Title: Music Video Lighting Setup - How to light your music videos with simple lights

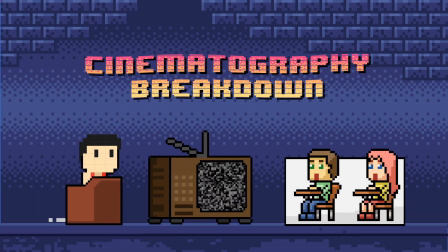(0:00)
Hello and welcome back to Artist on a Budget's Cinematography Breakdown, where we will be breaking down cinematography and the decisions behind each lighting. On this episode, we are going to look at a music video, a rap music video that we shot for fun during our downtime in the office. This music video is actually just a spur of the moment, so there were no real planning behind it. So the shots, the music, the lyrics, the direction, and even the lighting were all improvised on set. So if you want to watch the music video, I have included a link down below, and you can also click on the link that will be appearing somewhere around here. Alright, so let's get into it.
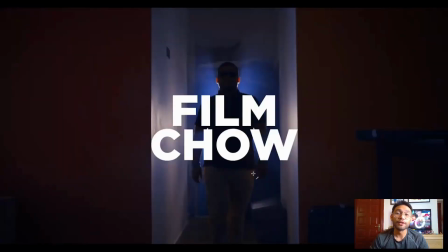(0:40)
So before we begin, I just want to apologize in advance for my daughter, who will be speaking randomly all throughout this video. Like that, for example, because we are inside my bedroom and my daughter is just behind the screen.
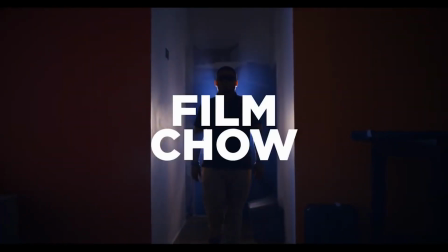(0:53)
So let me just introduce to you first the artist over here.
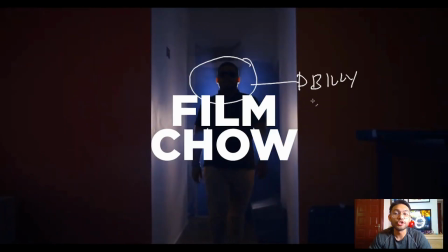(0:57)
This is Billy, and his stage name is called Dollar Bills. You can also check his Facebook page using the same name. And then to light him, I used a 650 Arri tungsten
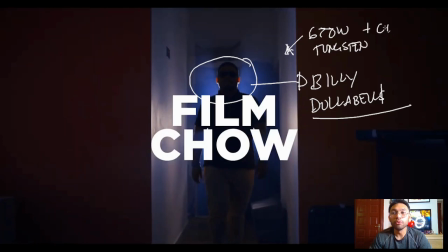(1:14)
with a double blue CTB. And then for the foreground, because I still wanted to have some kind of detail in the foreground, and I added a 1x1 F&V LED panel
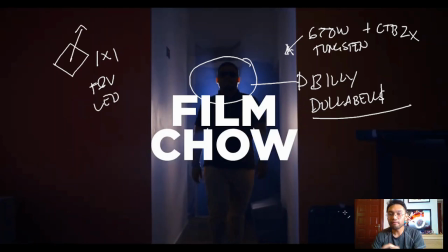(1:33)
and bounced it onto the ceiling just to have a little amount of glow to the details on the foreground, so it won't be thrown into total darkness. So my purpose for this lighting is to just have a little bit of a mysterious reveal for our artist Billy over here.
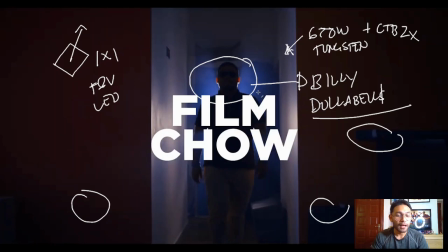(1:52)
And yeah, and because we are shooting in our office, we are limited to whatever space the office provides us. So this is actually just a hallway leading into our equipment room. Alright, and then let's go to the next shot.
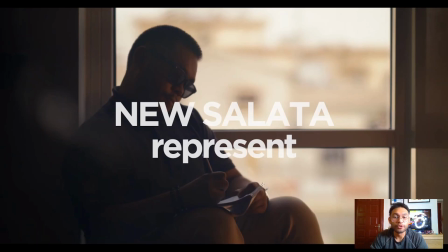(2:10)
So in this scene, Billy is undergoing some emotional distress while writing some love letters to someone who owed him money. We actually shot this at around 11 a.m. So as you can see, the light outside the window is pretty bright.
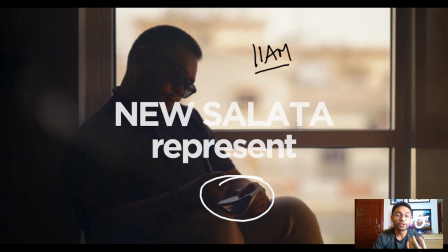(2:26)
So I decided to have Billy silhouetted here so we could add a little bit more drama into his moment. But I still wanted to have some details on his face and on his body. So to do that, I added a 650 watt tungsten,
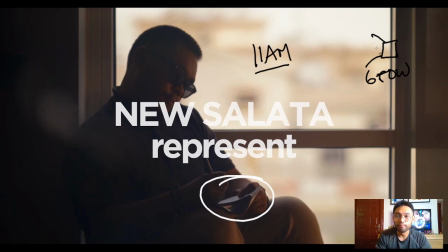(2:43)
open face, no gels, no filters, and aimed it directly into Billy.
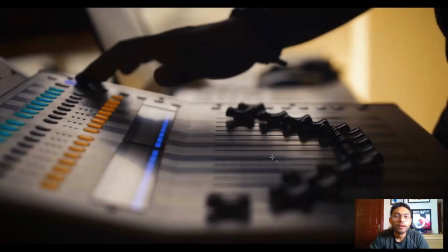(2:49)
Simple as that. Alright, moving on to the next scene. So in keeping with the silhouettes that we had since the beginning of the music video, I decided here to have a silhouette of Billy's hand while he was playing with the sound desk.
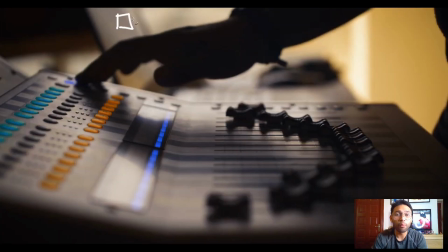(3:03)
So to light the scene, I had a 650 watt that I used in this scene, and then I just pointed it to the wall over here. Again, the 650 was open-faced, no gels, and no filters.
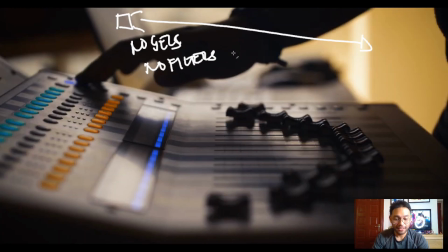(3:22)
Simple as that. Alright, so let's move on to the next shot. So in this scene, we have Billy talking straight to the camera.
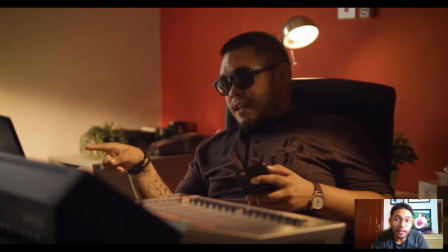(3:30)
If you watch the music video, then you would agree with me that the quality of his sound recording was actually very atrocious. That's because we never planned for any audio recording. When we started filming this music video, we assumed that it was just going to be a montage of random clips.
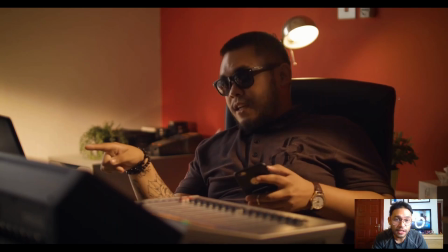(3:48)
But during the edit, the editor saw this, listened to this clip, and decided to include Billy's speech, extracting the audio from the onboard microphone of the Blackmagic Ursa Mini Pro.
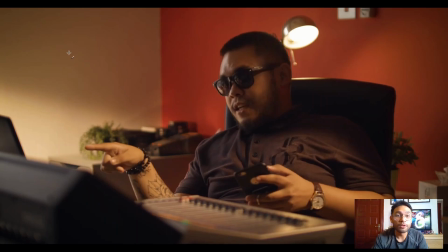(4:00)
So yeah, that's the camera that we were using, the Blackmagic Ursa Mini Pro. Anyway, to light the scene, I had a 650 watts over here, which I aimed to the corner here,
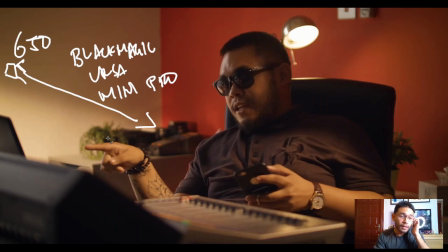(4:19)
and then I closed the barn door just a little bit so we could have a line of shadow here. The purpose of the shadow is just to have a little bit of pattern on an otherwise boring white wall. And then behind Billy, we had this practical lamp that I turned on.
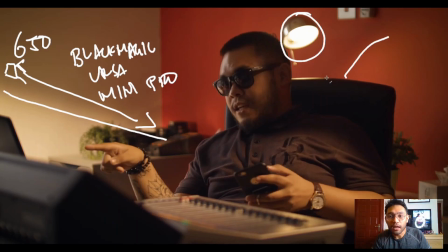(4:39)
So that's the light you see there, and the light that you see there. Beside Billy, I added a dead light and then aimed it at his torso.
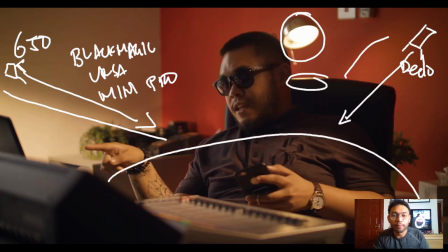(4:52)
So that's the light that's illuminating this part. And then it's also spilling some light to his face right here. And then on this side here, that's the light that's coming from the window.
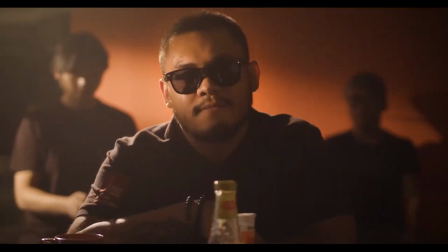(5:07)
Okay, moving on. So in this scene, I wanted it to look like that we were inside a restaurant.
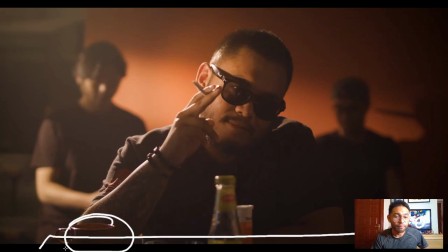(5:14)
So to do that, I added a table here, placed some coffee cups, added some condiments, and then that's it. So if you know, we were just shooting inside our office, so we were limited to whatever space that the office has.
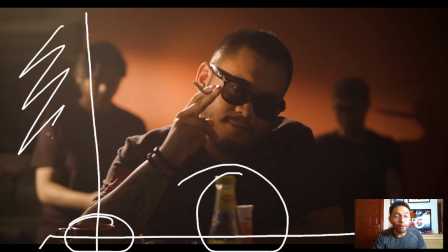(5:28)
Actually, if you see here, this is the hallway where Billy walked out in the beginning of the music video.
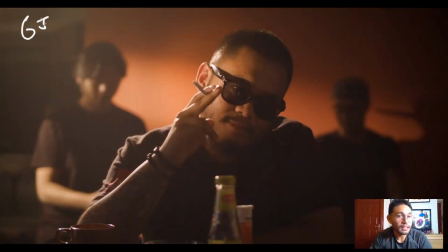(5:36)
Anyway, to light the scene, I had a 650 watts on top over here, which I pointed downwards and aimed it to these two guys here, which is casting a nice long shadow on the wall there.
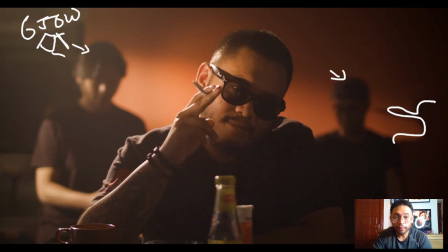(5:50)
I also closed the barn door again a little bit to have a line of shadow on the wall. Again, the purpose of the shadow is to break up the monotony of an otherwise boring plain wall. And then for Billy's backlight, I had another 650,
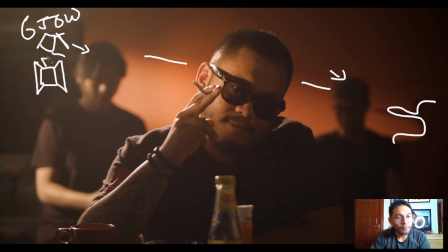(6:09)
which I pointed directly at Billy. So that's what you see here. That's the rim light that you see that's coming from a 650 watt Arri tungsten. And then for the side light of his face, I had a deadolight
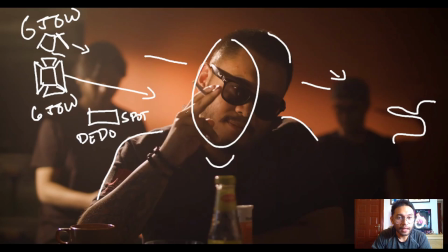(6:28)
set to spot and pointed it directly onto Billy's face. I added a 216 diffusion over there. And then of course we just had to play with the intensity or with the dimmer a little bit to get the correct intensity of light on his face.
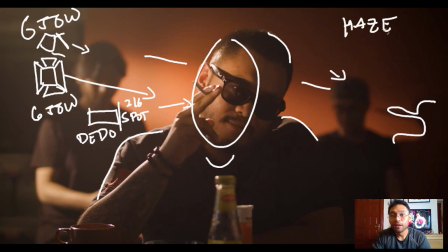(6:46)
Finally, we had a haze to give an overall smoky feel to the set, so it looks like that the restaurant is a smoker's haven. But if you see here, he's actually holding an unlit cigarette because there's no smoking in the office.
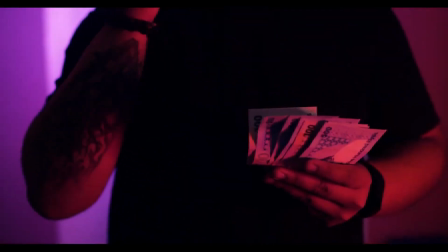(7:02)
Okay, so moving on. All right. So in this shot is actually the same setup that we had for the opening scene.
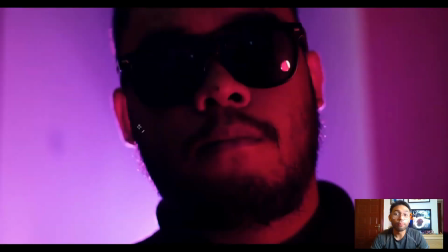(7:11)
We just had to punch in for the close-up. So behind Billy, we still had the same 650 watts. We just had to change the CTB to be a purple gel.
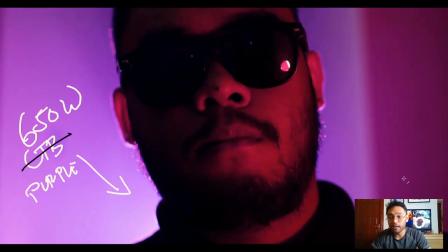(7:24)
And then on the side of his face, to light his face, we had a Dracast Silkray on the bottom. Dracast Silkray with a red gel.
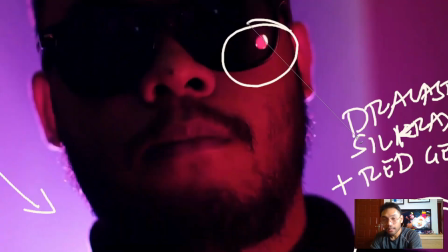(7:42)
So if you look closely on his glasses, that's actually the light that you see there.
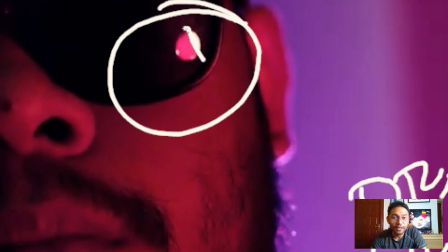(7:50)
And then we only had a small strip of red gel left, so we just placed that on top of the light right there, so you can see it's not covering the whole light.
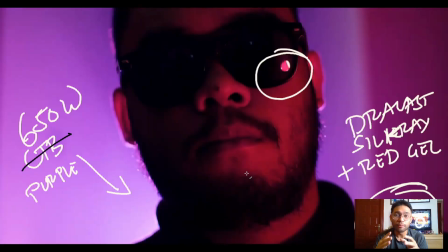(8:02)
I changed the colors here so that the music video would have some variety within the scenes.